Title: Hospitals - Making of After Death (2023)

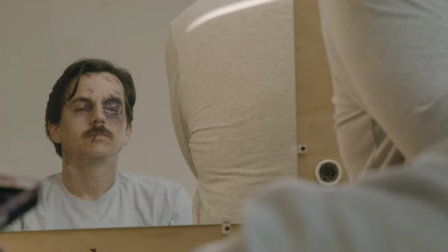473s
This is the same team that does Fear of the Walking Dead and we had to make Don look like you know he's in the recovery.
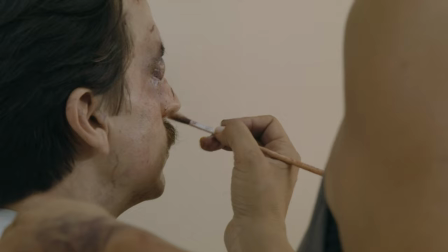479s
We're also setting him up for the operation just after the crash.
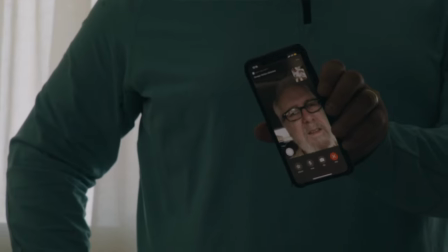484s
We called up Don Piper. Don's taking a look and seeing like is this accurate?
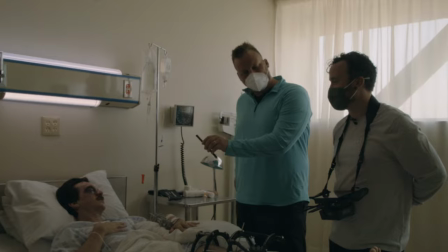488s
Is this picture accurate said he was like looking at himself yes sir my room was under your name at the hotel
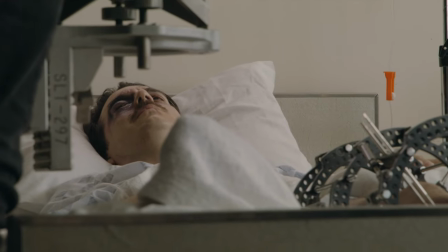496s
nick did such a good job of portraying dawn and all the anguish that he was experiencing he had to be put in these uncomfortable positions you know with all this stuff around
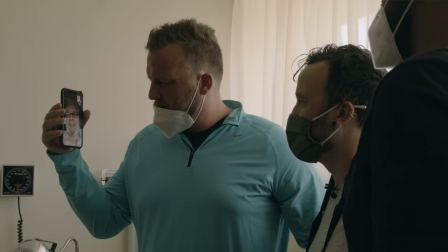503s
him but you know that's really what dawn had gone through the first thing that he said was that i looked a lot like ava when she was younger so that's kind of a good start to it all to know you know that we're at at least portraying these real people in a good
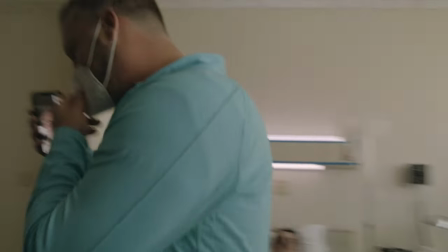519s
way. And then the producer actually flipped the camera around so that Don could see my view of the hospital room.
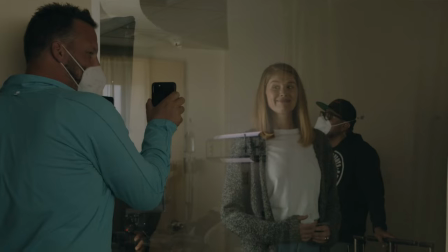526s
And he said it was almost a little too accurate. So I think that means we did a good job. Being in the art department and being in that creative side, how can you make this look real? And how can you make your audience say, wow, this is really happening?
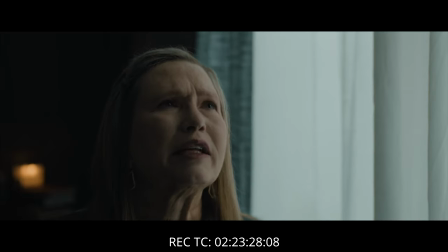541s And I realized.
Yeah. As far as you know, Don should be responding, but he's not.
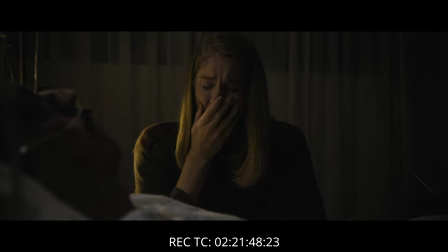545s
Kate brought so much to the character to make Eva's character just, you know, come to life and make us feel like we were actually there. And these moments are so difficult for her to kind of walk through alone. After the accident, she kind of has to hold herself together and hold the family together.
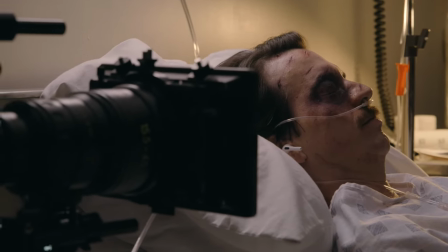560s
And Don is kind of very unresponsive and very depressed. And she has to take up a role as keep him going and keep everybody going.
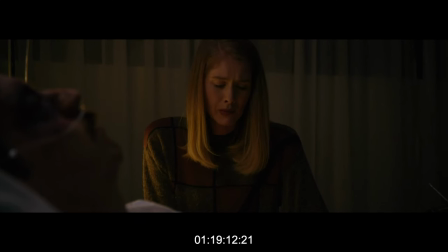568s And I would go in and he would just lay there. He wouldn't talk to me.
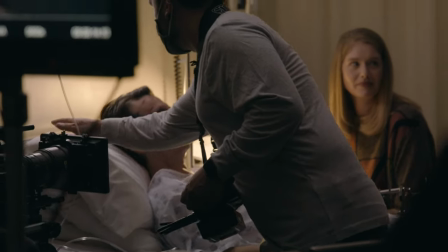573s
Let's see if that makes a difference.
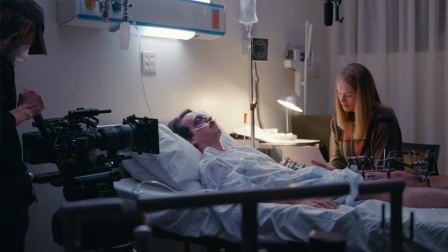578s
She's such a force and a tough lady and listened to the stories that Ava had to tell. I got little snippets of the documentary and her story.
I thought, you're alive.
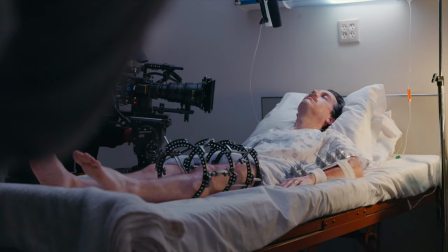588s You know, you're alive. You're back with us. Don't you love us enough to be glad to be back with us? And then I'd tell him goodnight and I'd leave.
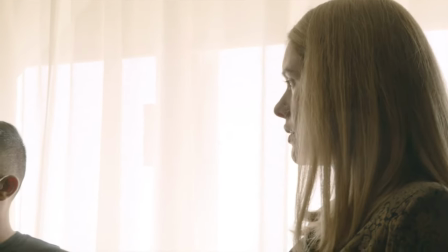597s
First of all, you're trying to get his attention. Because we had a cut of the film already, We're reenacting scenes that, you know,
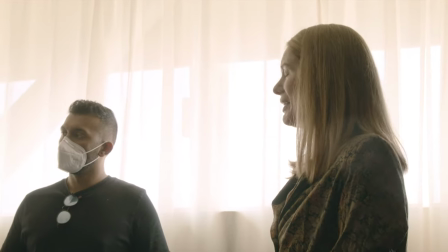603s
are overlapping with things that the actual person's saying and we're going to overlay it with what Eva's actually saying during this scene.
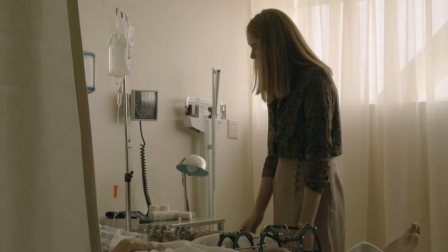610s To me, that was harder to deal with. The depression was harder to deal with than the physical injuries, which were massive.
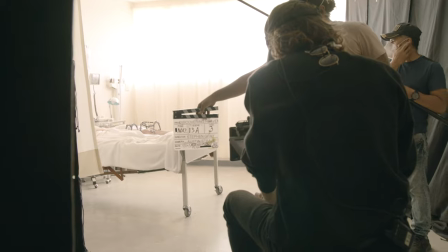616s
Shorten anger. We'll make it like a shorter snap. Take three.
Why aren't you glad that you're back with us?
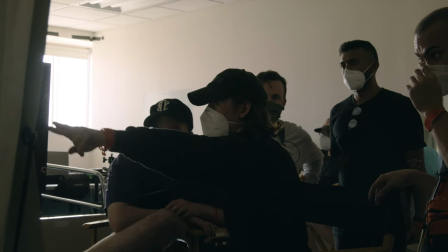622s It just tumbled out.
The luminance has to be greater than that. It's another one of my favorite shots in the film where we want to see Eva's face reflection inside the room
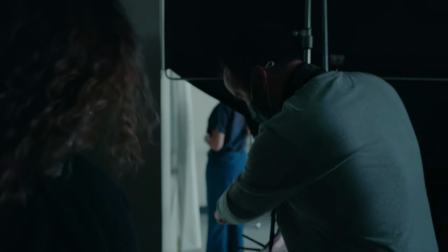632s
Let's just try with what she's worth stop right there. Can we mark that then we did some improv with walking so we had a nurse go in and pretend She's
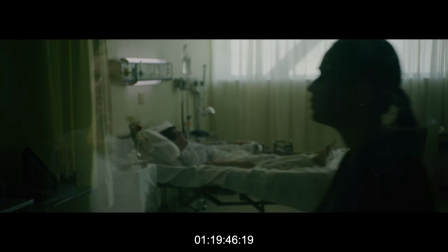640s
stocking some shelves and her body created this perfect area for Eva's face to appear and
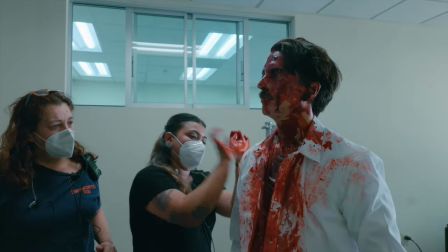647s
The last thing we filmed at this Mexico hospital was Don's operation The special effects department had to go really heavy on the blood
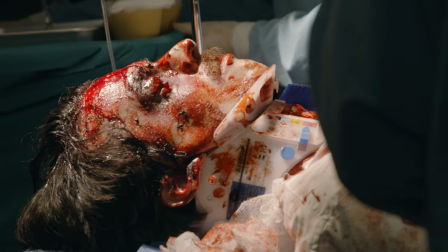652s
after hours he had been brought to the hospital and so we want to kind of show the extent of the injuries without getting too graphic.
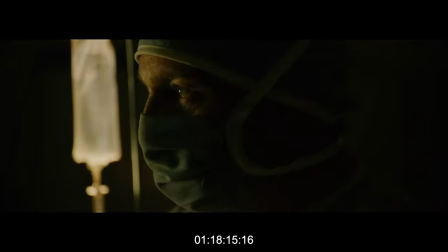658s The next day was when I realized I was in the recovery room.
Okay, hands busy, look up to his head.
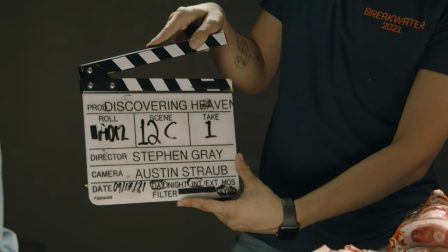665s Yeah, he says I just want to go.
And then you're going in, okay?
But I'm going to put it next to his ear so he can hear you.
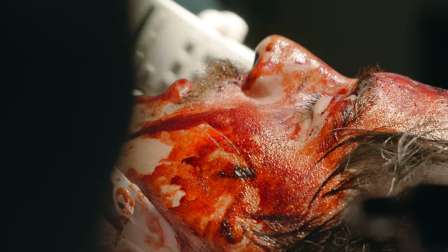674s Can I take the phone away? Later I understood that he meant his heavenly home.
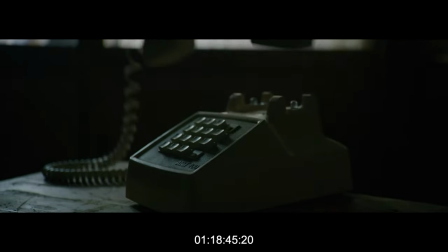678s
Cut.